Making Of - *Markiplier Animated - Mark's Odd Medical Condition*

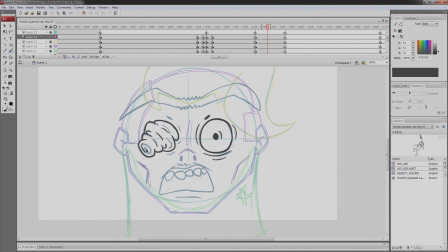3:45 It feels very smooth the way the head moves that face though and in some particular scenes like the one with this head I give myself a lot of freedom
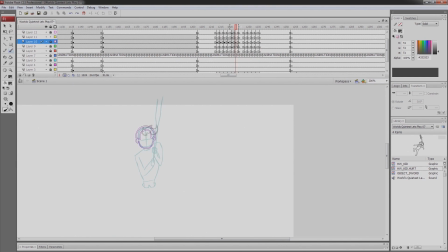3:52 to do different things since there is no animation in that particular scene I just went insane and did all kinds of weird things and you can see that throughout the whole animation but in contrast I did things like this one with the swing where it has way more animation instead of just
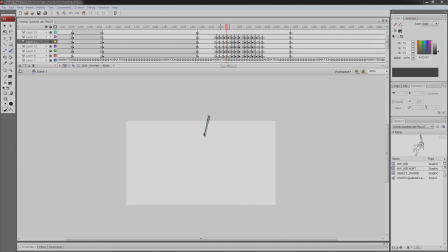4:06 one picture so I think it balanced out the the animation pretty well this is another case this is pretty much a still picture the lips
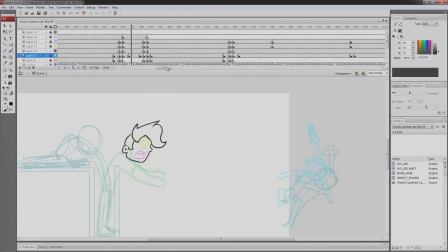4:13 move and actually doing the lip sync for this particular scene wasn't really easy but we'll get to that in this particular scene with the sword throwing i really
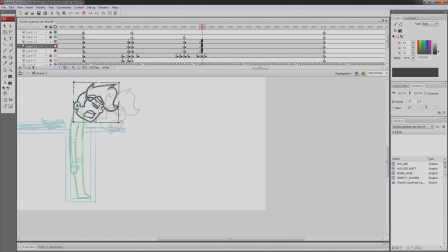4:21 wanted to grasp the feel of happy wheels i wanted anyone to look at this and say yeah this is happy wheels well at least anyone that knows happy wheels it wasn't particularly easy because i i messed around a lot because i wasn't really sure what i was going to do with that
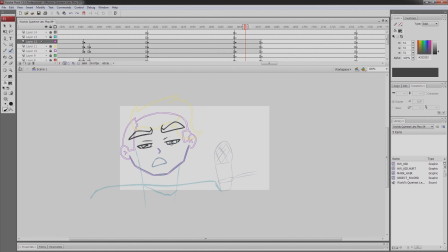4:35 particular scene but in the end i decided that that doing that that very happy wheelish pose i think it was the best way to go and i think it worked pretty well so right now i'm still doing the line work as you can see it's a very long long process because you have to do all the
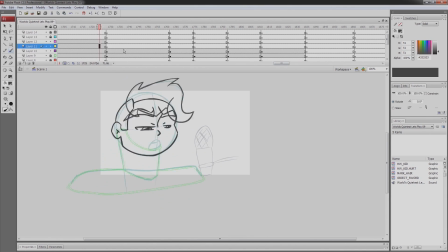4:50 in-betweens and try to do all the detail as much as you can and this particular animation I really wanted to do the eyes very expressive the eyes were always like semi
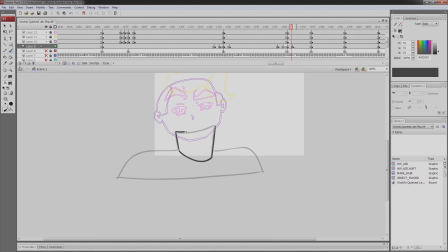5:02 closed because he was talking very low so making him with very big open eyes felt a little bit off so I tried to grasp that that the feeling with the eyes and I think making the eyes semi close was the best way to
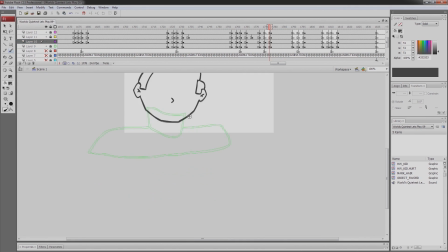5:16 achieve that result now you see me drawing a lot and you can see on the upper left corner see things called layers and there's a bunch of them ahead you see the frames and I'm just drawing inside of those frames so this is the way I organized things in this animation first the
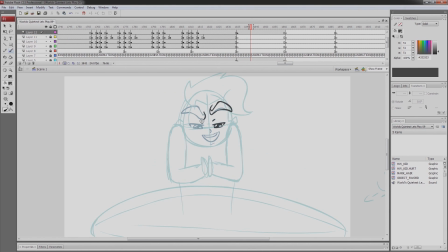5:28 body then the head then the hair then the eyes and the eyebrows and then the mouth
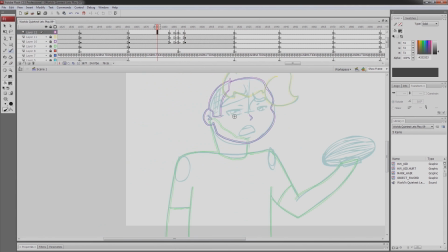5:33 the mouth is the last thing I do as far as line work goes so right now I'm doing everything except the mouth.
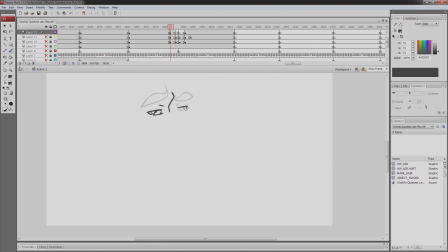5:38 And this is how I organize the layers. So if the head is in one layer and you draw the hair on the layer above it, the hair will stay on top of the head. If you draw the eyes on the layer above that, the eyes will stay on top of the face and the hair.
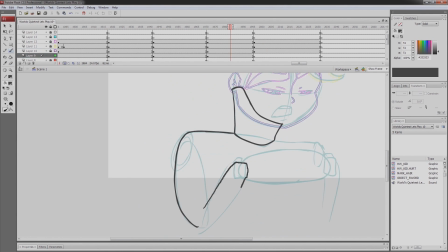5:51 That's why sometimes you see the eyebrows on top of the hair. I hope that didn't sound very confusing.
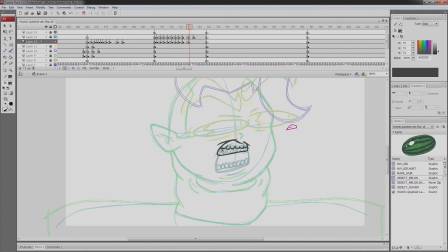5:56 And now we have the mouth. The little pink one you see on the right, it's pretty much a guideline because these teeth take a long time to make.
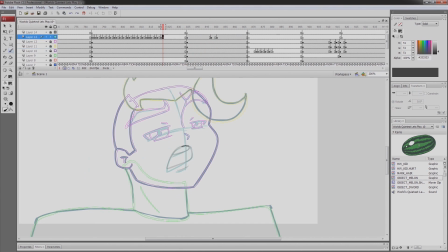6:03 And I really didn't want to screw it up because otherwise I don't have to do everything all over again but that was only for that particular scene usually I
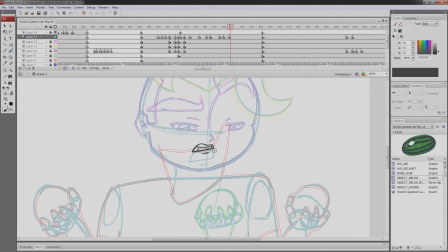6:09 just draw the mouth in specific points while he talks it's a bit hard to explain but pretty much what I would do is I
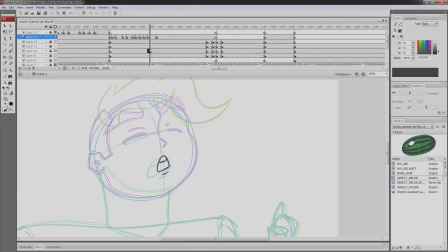6:15 would pinpoint these specific places I would put the shape I think it would fit better and then it's the same I
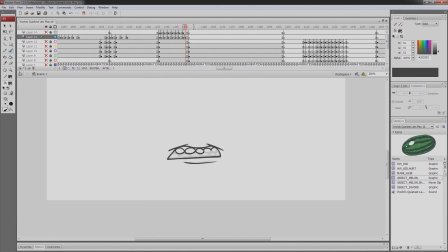6:22 just do the in-betweens in this case I do again on the right you see a guideline because of the teeth and then do the in-betweens and try to make it
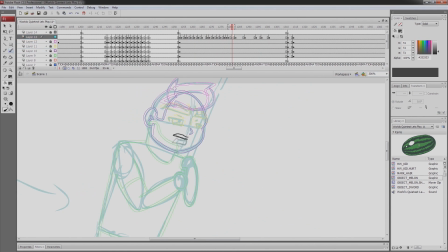6:28 look as smooth as possible anyways guys thank you guys so much for watching if you guys like this video and you want me to do more of these in the future just let me know in the comments.
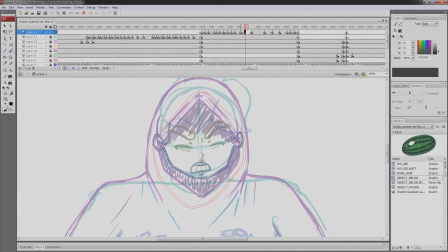6:35 Feedback is always appreciated. If you guys have any tips or suggestions please let me know. Maybe something that I didn't show in this video or that I didn't make it really clear.
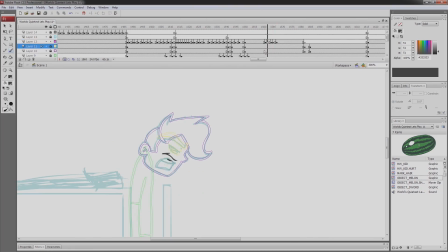6:43 Anything at all just let me know. I'll do my best for the next video. Anyways guys thank you guys so much for watching.
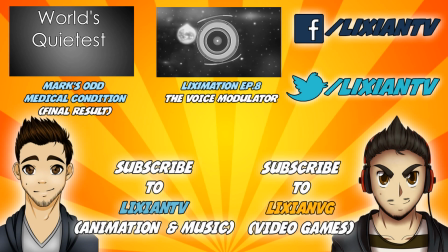6:48 I hope you guys enjoyed it. Take care.
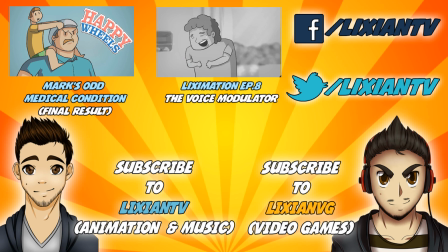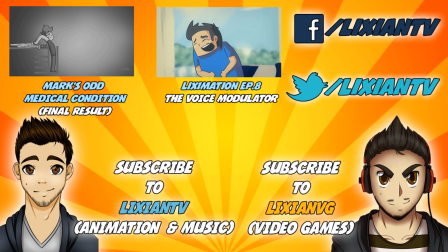I don't know.